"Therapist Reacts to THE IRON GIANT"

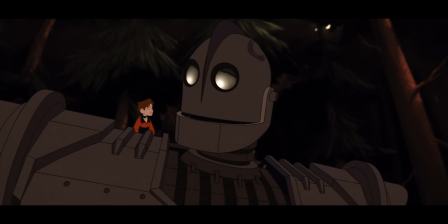That it's... it's this connection to something beautiful and something decent that... that shakes him out of it. I live where there are deer everywhere.
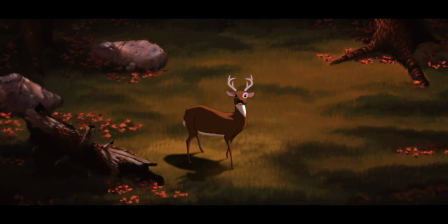There's something being signaled here, that this giant can do this to the deer slowly and the deer doesn't just take off running because that's what deer do.
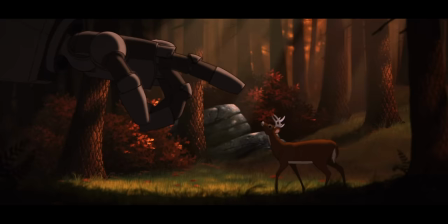That the deer senses his gentle nature. That's what's being signaled without saying it in the animation. And I think that's beautiful, because deer are cowards. We should shoot them all.
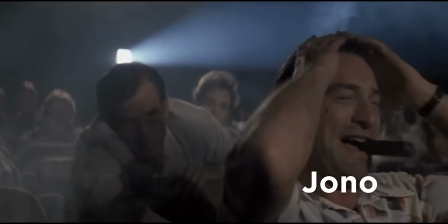Excuse me.
Mother!
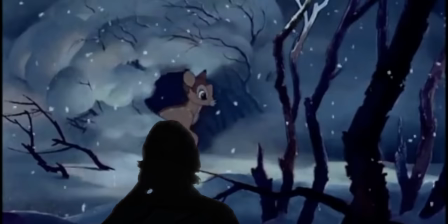Mother! It's interesting that you bring up, we get foreshadowing of his, you know, later stuff. But before that, we get to see sadness from his eyes. And what I find absolutely fascinating about this character design, which they absolutely nailed, by the way.
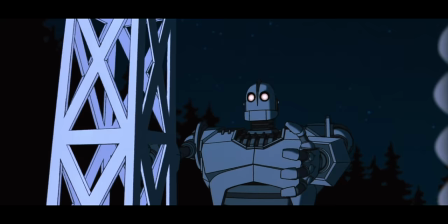Yeah. Like, it looks like a 50s Buick turned into a giant robot in the coolest possible way.
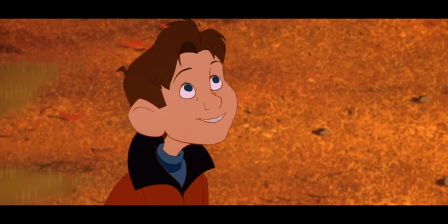The head can't emote, right? It's a big metal can. Yeah. The only thing it can do is the jaw can go up and down and the mouth can open. But you can't smile with the jaw or frown with the jaw. But he can, because of the way they have it articulated.
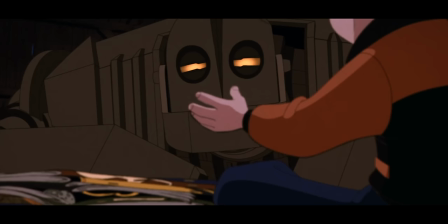The real key to performance is in the eyes, right? The window to the soul is the eyes.
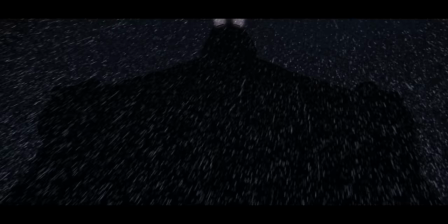The way they articulate his eyes is fantastic, because they're just circles. They can't do anything.
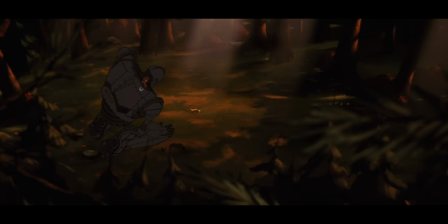But then there are the two lids, and they can slit in and rotate and do whatever.
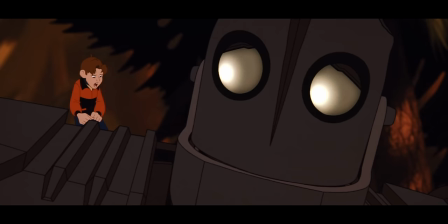So we get to see him being sad, because his eyelids slit down a little bit and then rotate out. Yeah. Because it gives you that sort of sad look. Crestfallen sad look, yeah. Yeah. The animation team for the giant in this movie worked miracles with a clunky piece of metal.
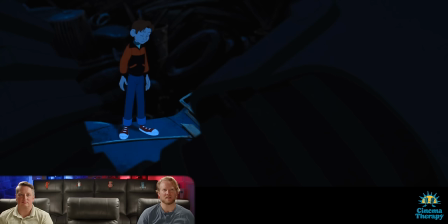See, and here we go. Sad again.
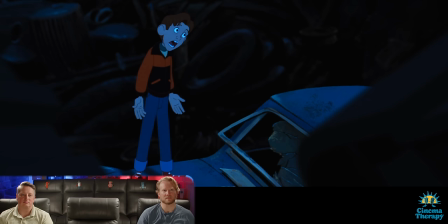You need to see it from the eyes.
I know you feel bad about the deer, but it's not your fault.
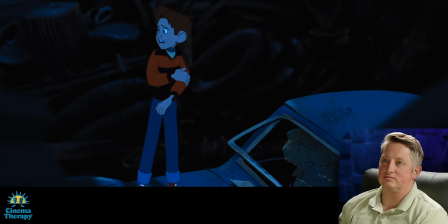Things die. It's part of life. It's bad to kill, but it's not bad to die.
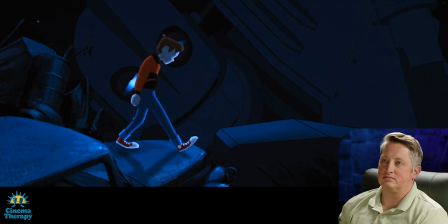You die. Well, yes.
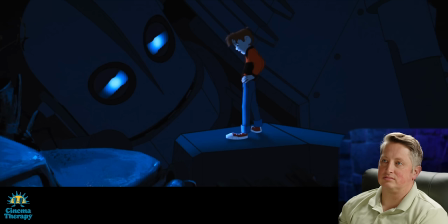Someday. I die. You're made of metal, but you have feelings, and you think about things,
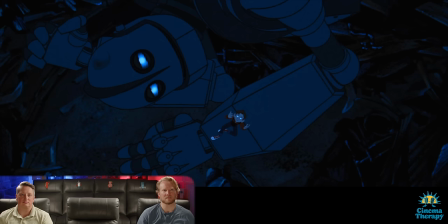and that means you have a soul, and souls don't die.
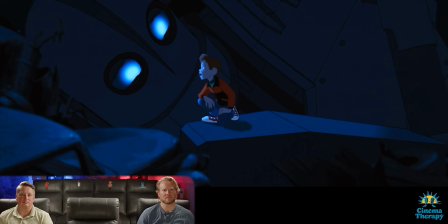Soul? Mom says it's something inside of all good things, and that it goes on forever and ever.
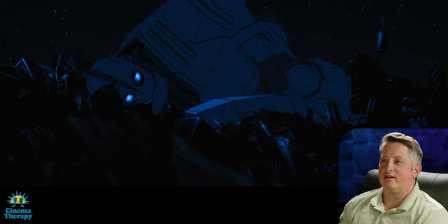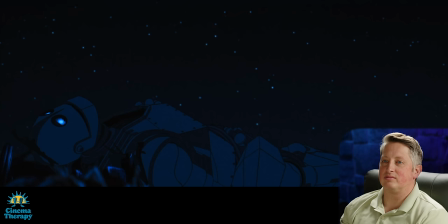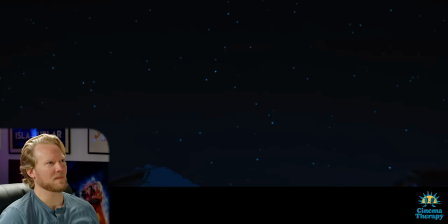You need this scene because, you know, not long after this, we need this scene to establish. And I mean, it's punching us in the face. He definitely has a soul. Yeah, because it's inside of all good things. Psychologically, the concept of a soul, because there's a theological version and there's lots of different takes on that, and that the soul never dies. And if that's a literal thing or whatever. But psychologically, you look at your soul. I see that as your goodness. And if you die, your goodness still continues outward. Right? Every ripple that you've made in your life will continue. Yeah. We think of Robin Williams and the lives he continues to touch, right? Dude, I'm already going to cry about Iron Giant.
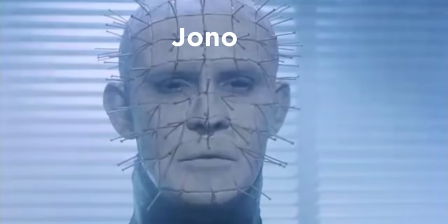Why are you bringing Robin Williams into this? Because I'm a sadist.
Oh, no tears, please. It's a waste of good suffering.
I love the line, it's... it's bad to kill, but it's not bad to die.
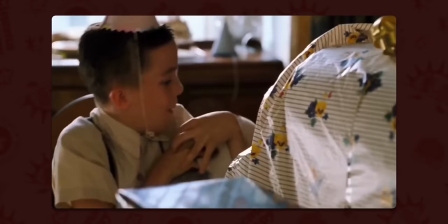Yeah. There's a movie called My Dog Skip, which is based on a book, which kind of came and went. But it's about a boy and his dog, but his brother comes home from war.
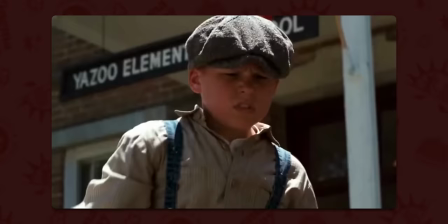And a lot of people give him a hard time because he left. He was discharged.